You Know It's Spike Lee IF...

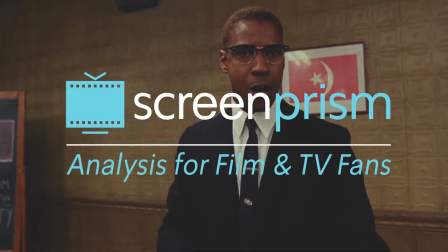(0:00) land on Plymouth Rock, Plymouth Rock landed on us.
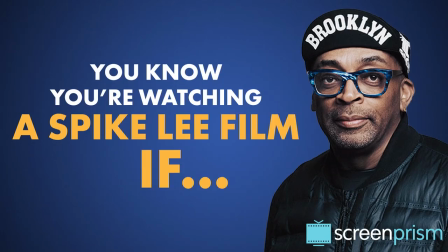(0:03)
You know you're watching a Spike Lee film if, first of all, it's not a film, it's a joint.
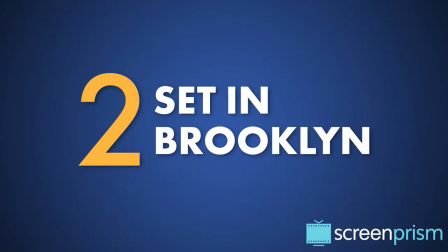(0:12)
The story is often set in Brooklyn.
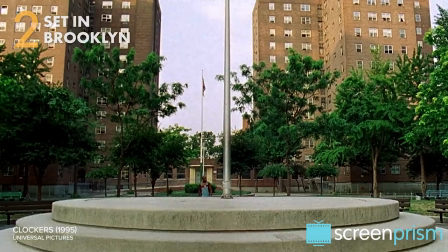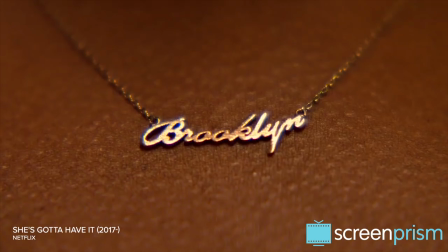(0:19)
Lee's given us many odes to the borough he grew up in.
You think I'm talking Brooklynese?
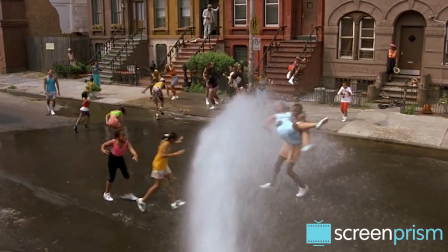(0:25)
He celebrates its vibrant culture, communities, and way of life. But the Brooklyn that Lee loves is largely a thing of the past.
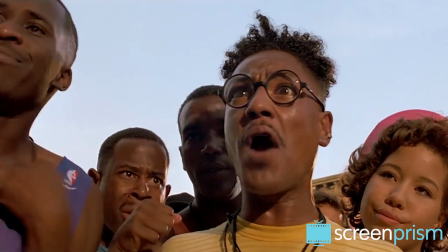(0:32) Yo, what you wanna live in a black neighborhood for anyway, man? Motherfucking gentrification.
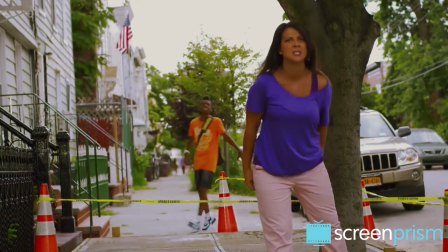(0:36)
The director has been outspoken against gentrification taking over Brooklyn neighborhoods like Fort Greene and Bed-Stuy.
When you move into a neighborhood, have some respect for the history, for the culture.
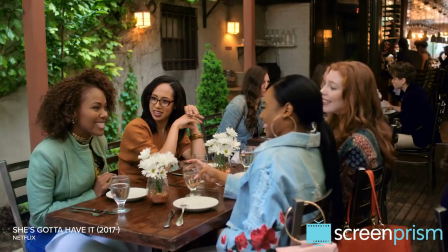(0:49)
In the She's Gotta Have It reboot, he deals with this issue head on.
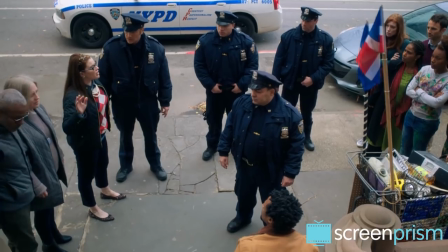(0:53) My stoop has been defaced two times with this G for gentrification, which is reverse racism.
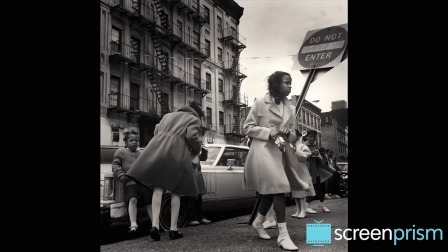(1:01)
And the series opening credits mix new images of Fort Greene with images from the original movie to make us viscerally feel how much has changed in that neighborhood.
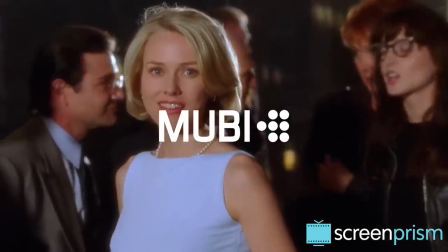(1:10)
Before we go on, we want to tell you a little bit about this video sponsor. Mubi is a curated film streaming service with a twist.
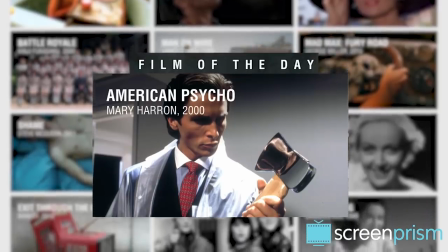(1:17)
You get 30 films per month, a new film every day. It's a hand-picked selection of movie gems from around the world.
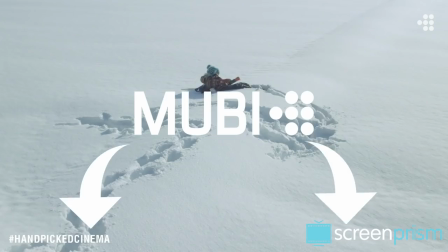(1:24)
We're huge fans of Mubi at Screen Prism, so click the link in our description below to get a full month of Mubi for free.
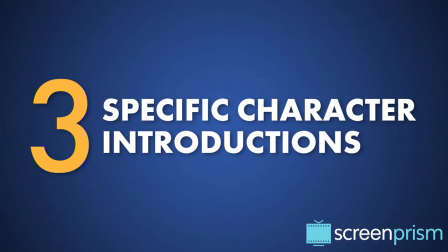(1:31)
The character's first moment on screen tells you who they are.
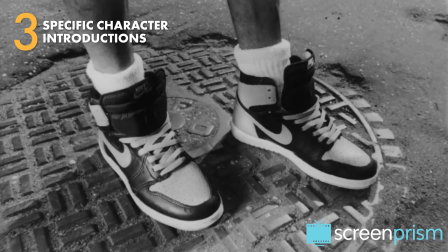(1:34)
Lee introduces his characters to the audience with a symbolic image or action that reveals the person's identity.
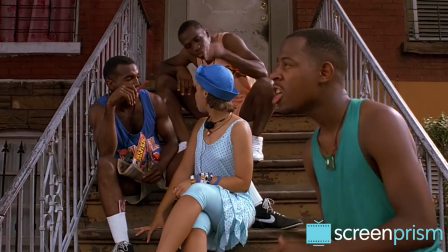(1:41) Use it!
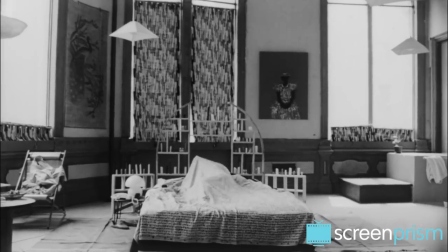(1:46) Peace, y'all.
In the original She's Gotta Have It, we see movement under the covers of a bed and we think there's a couple under there, but then Nola sits up and it's just her.
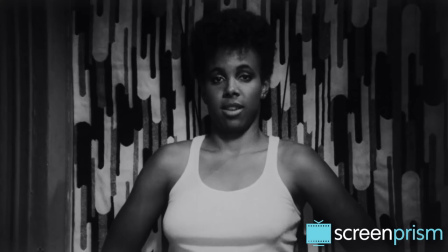(1:55)
That tells us she's an independent woman who can't be happy with just one romantic partner,
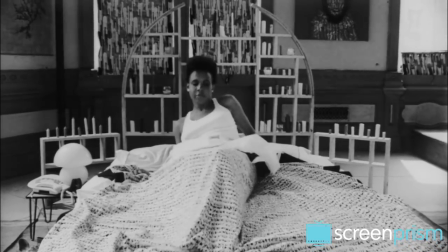(1:59)
and introducing her in bed signals how her sexuality is fundamental to who she is.
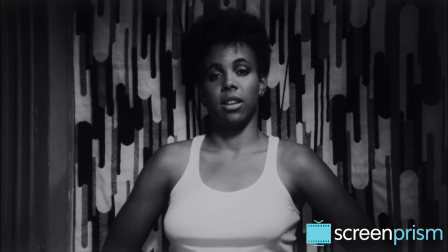(2:04) My body, my mind. Who is gonna own it, them or me?
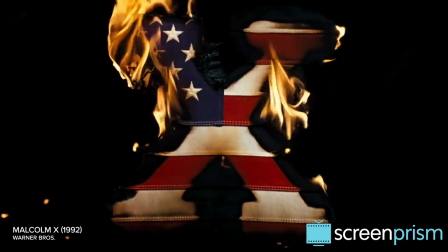(2:10) I am not a one-man woman.
During the opening credits of Malcolm X, we hear the title character giving a speech.
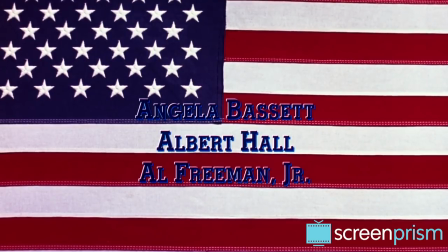(2:17) I charge the white man with being the greatest murderer on earth. I charge the white man with being the greatest kidnapper on earth.
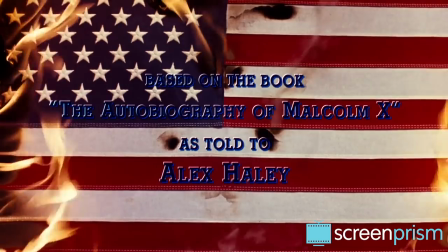(2:25)
But we don't actually see Malcolm X in this scene. When he first appears, it's as a younger man.
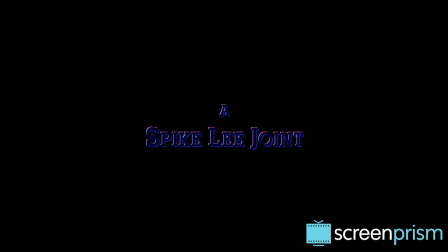(2:31)
So the film first prepares us to meet an icon.
Well, let us hear from our minister, Minister Malcolm X. Let us bring him on with a round of applause.
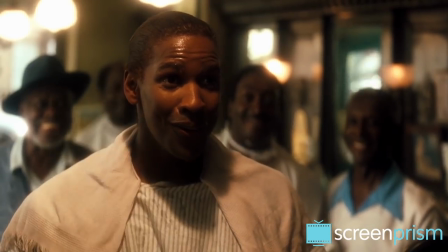(2:39)
And instead introduces the person he was pre-fame to explore how this legend came to be.
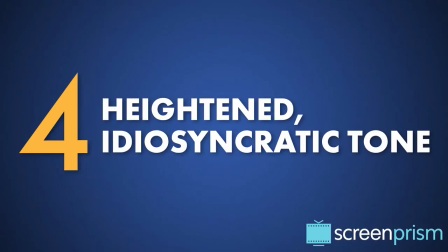(2:45)
The story has a heightened idiosyncratic tone.
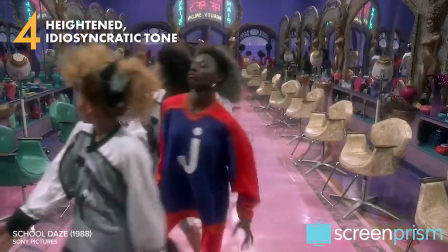(2:48)
Lee often tackles serious issues, but in an offbeat, irreverent, sometimes outrageous way with a lot of personality.
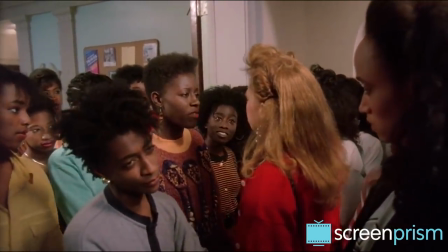(2:55) Pickaninny. Barbie doll. Hi, yellow heifer. Tar baby. Wanna be white, jigaboo.
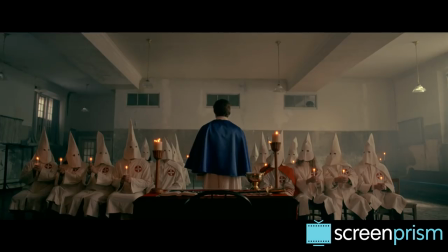(3:00)
In Black Klansman, a black detective is on a mission to infiltrate the KKK, but through Lee's lens, this premise becomes comedic.
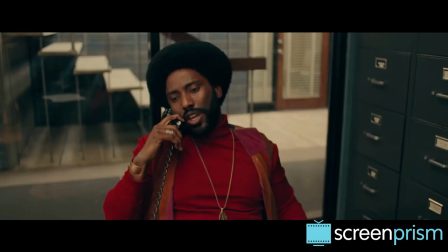(3:07) My mouth to God's ears, I really hate those black rats. And anyone else, really, that doesn't have pure white Aryan blood running through their veins.
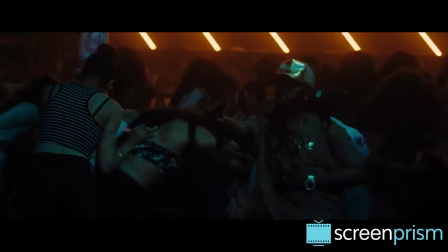(3:15) I'm happy to be talking to a true white American.
Chi-Raq is about the gang violence that turned Chicago's South Side into a war zone.
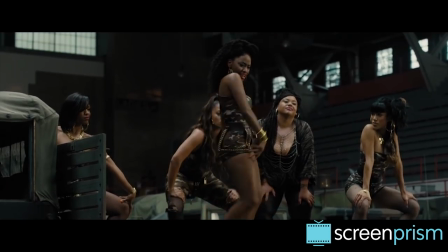(3:21)
But Lee approaches this through the playful story of women organizing a sex strike.
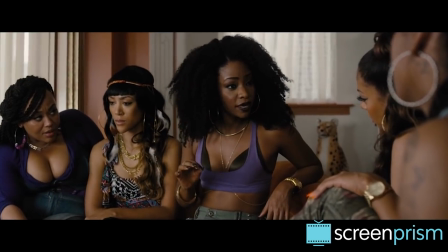(3:26) We force our men to negotiate peace by exercising cocksure
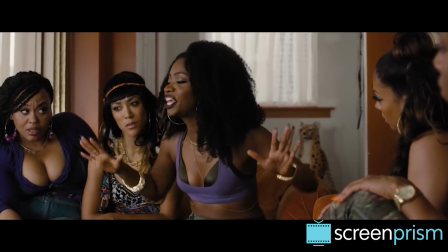(3:31) self-control and total abstinence from knocking the boots.
We see vibrant colors.
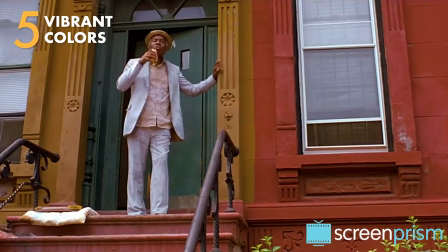(3:37)
Many of Lee's films use bright, bold tones. In Do the Right Thing, the warm color palette visually represents the summer heat wave.
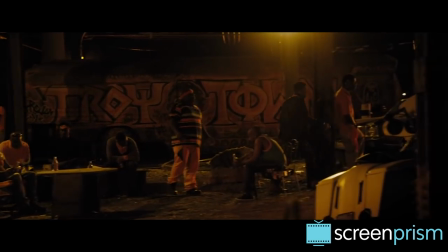(3:45)
In Chi-Raq, the rival gang's colors of purple and orange are integrated into the cinematography, as if this conflict is part of the environment itself.
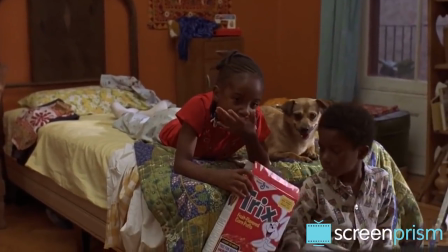(3:52)
And Crooklyn has vivid primary colors, as if we're seeing the world through the child protagonist's eyes.
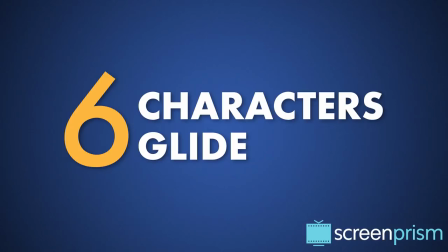(3:58)
The characters appear to glide, thanks to Lee's trademark double dolly shot.